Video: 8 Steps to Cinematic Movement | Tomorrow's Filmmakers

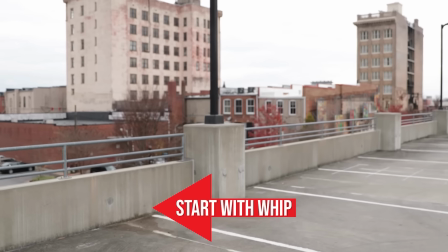Then on your next gimbal shot, start with panning quickly to the left and then ease back into normal.
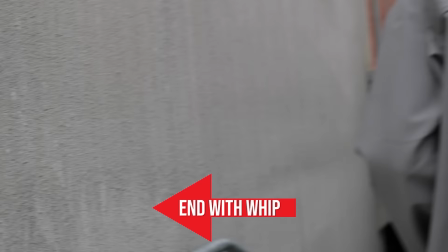With one, end with a pan. With the other, start with a pan.
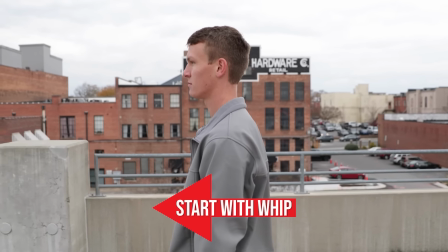Once in the edit, you can blend those shots together seamlessly because you planned it out beforehand.
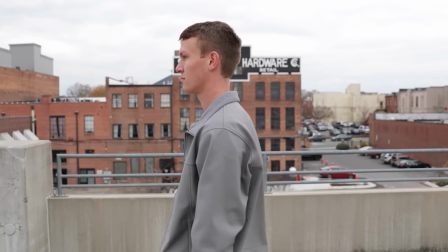If you didn't plan it out and just decided to add a preset transition,
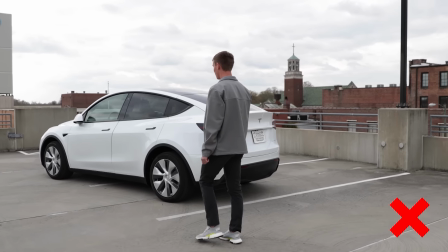it doesn't look nearly as good as if you planned it out beforehand and actually moved the camera.
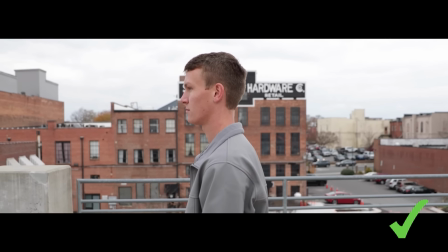So take your gimbal, your stabilizer, or whatever it is, and film your shots with your transitions in mind.
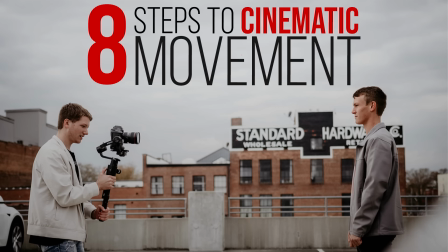And finally, step number 8, and probably one of the most important, plan out your movements before you press record.
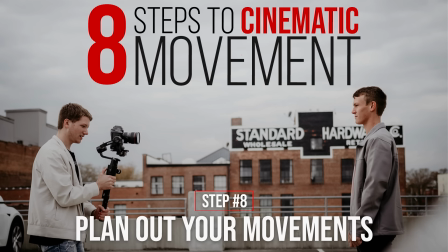Like I said at the beginning of the video, every movement communicates a message,
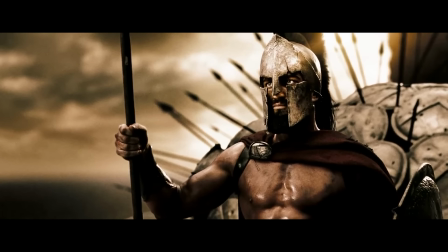and if you want cinematic movements in your projects, you need to know what emotion you want to communicate before you move the camera. If you just show up with your camera and do all these crazy moves for no reason, the audience will be confused.
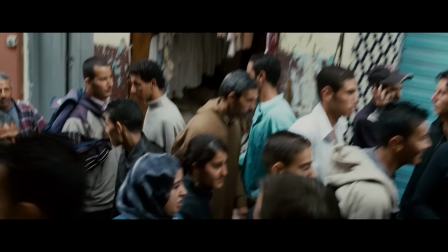Handheld may communicate tension and anxiety, while a tripod shot may communicate calmness and control.
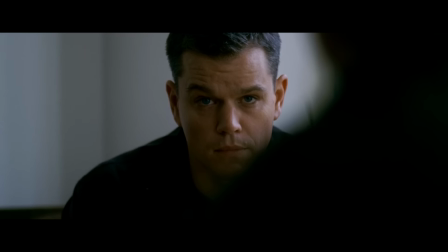If you use a jittery handheld shot at the wrong time, the audience can feel confused as to what you're trying to communicate. Before you ever start filming, determine what emotion you want, and that will determine what camera movement you need. And the reason I'm putting this step in this video is because if you really do want cinematic movements in your projects, they don't just fall into your lap.
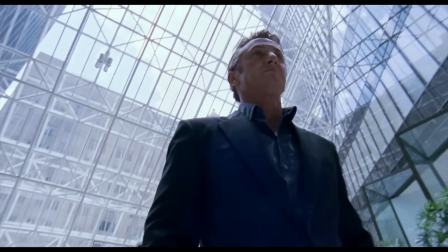You have to plan them out and determine what movement you want for this scene.
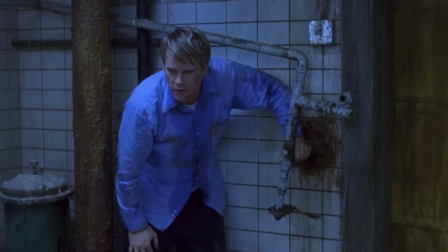And going back to the handheld versus tripod movement, in this scene, one character is freaking out while the other character is calm and under control.
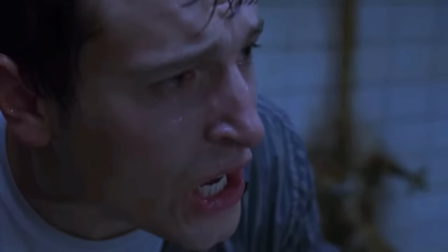They have a handheld shot for the one freaking out and a tripod shot for the one that's in control.
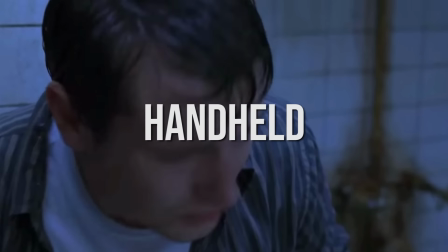They did not come up with this on the spot. This was planned out beforehand to communicate an emotion.
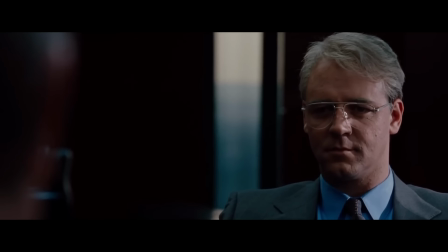In The Insider, when this conversation takes a turn in a completely different direction,
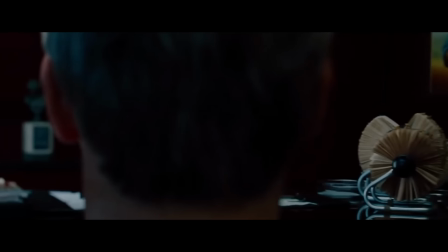the director breaks the 180-degree rule and moves the camera to the other side,
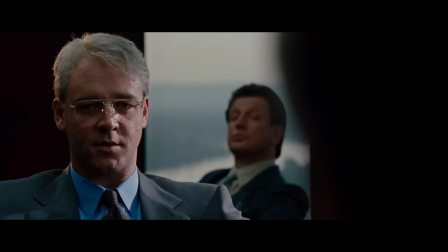giving us a sense of awkwardness and also a visual representation of the change that is taking place in this dialogue. All of this was designed and planned out. So in the end, don't move the camera for absolutely no reason. And also, move the camera for a reason.
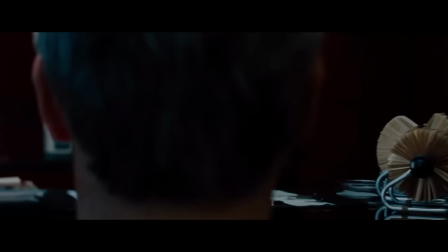If the camera moved to the other side during this conversation, yet nothing changed in the conversation, it would be extremely distracting and make no sense. have purpose in your camera movements, and plan them out according to the emotion.
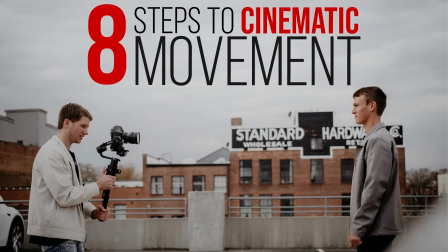So I hope that these 8 steps have really helped you guys out in creating cinematic camera movement.
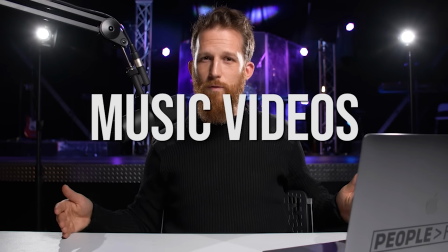If you'd like to learn more about camera movement in general, from the different types of shots and what emotions they communicate, check out our full academy at tomorrowsfilmmakers.com.
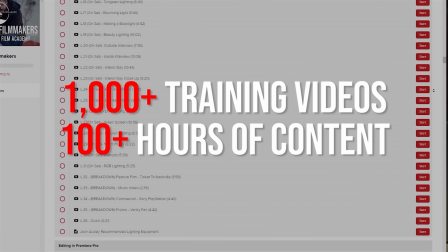We have over 1,000 training videos and over 100 hours of content on every single filmmaking subject that you can imagine.
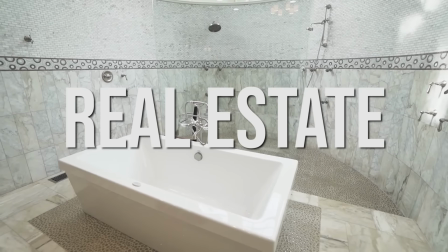And if you want to go into the production side with weddings, real estate, music videos, commercials, we teach all about that.
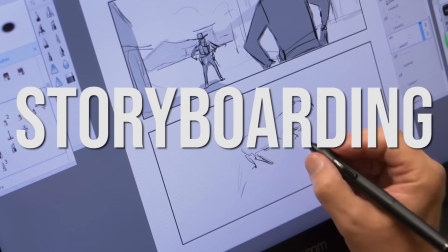And if you want to go more into the narrative side with directing, storyboarding, acting, we teach all about that as well. And like I said at the beginning, we have been successfully selling this course with an $800 price tag for years,
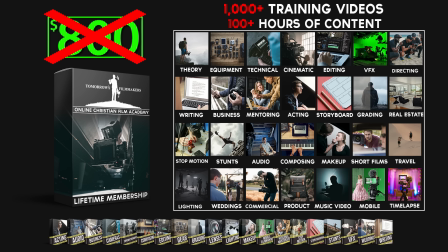but for a limited time, we are giving it to you guys for a crazy discount of only 97 bucks. So I hope that this video has really helped you guys out, and I hope that this cinematic trilogy has helped you out. Go back and watch the others if you haven't. Click subscribe, because we're going to be posting videos like this all the time. And to learn more, click the link in the description below and learn all the skills that you need to succeed.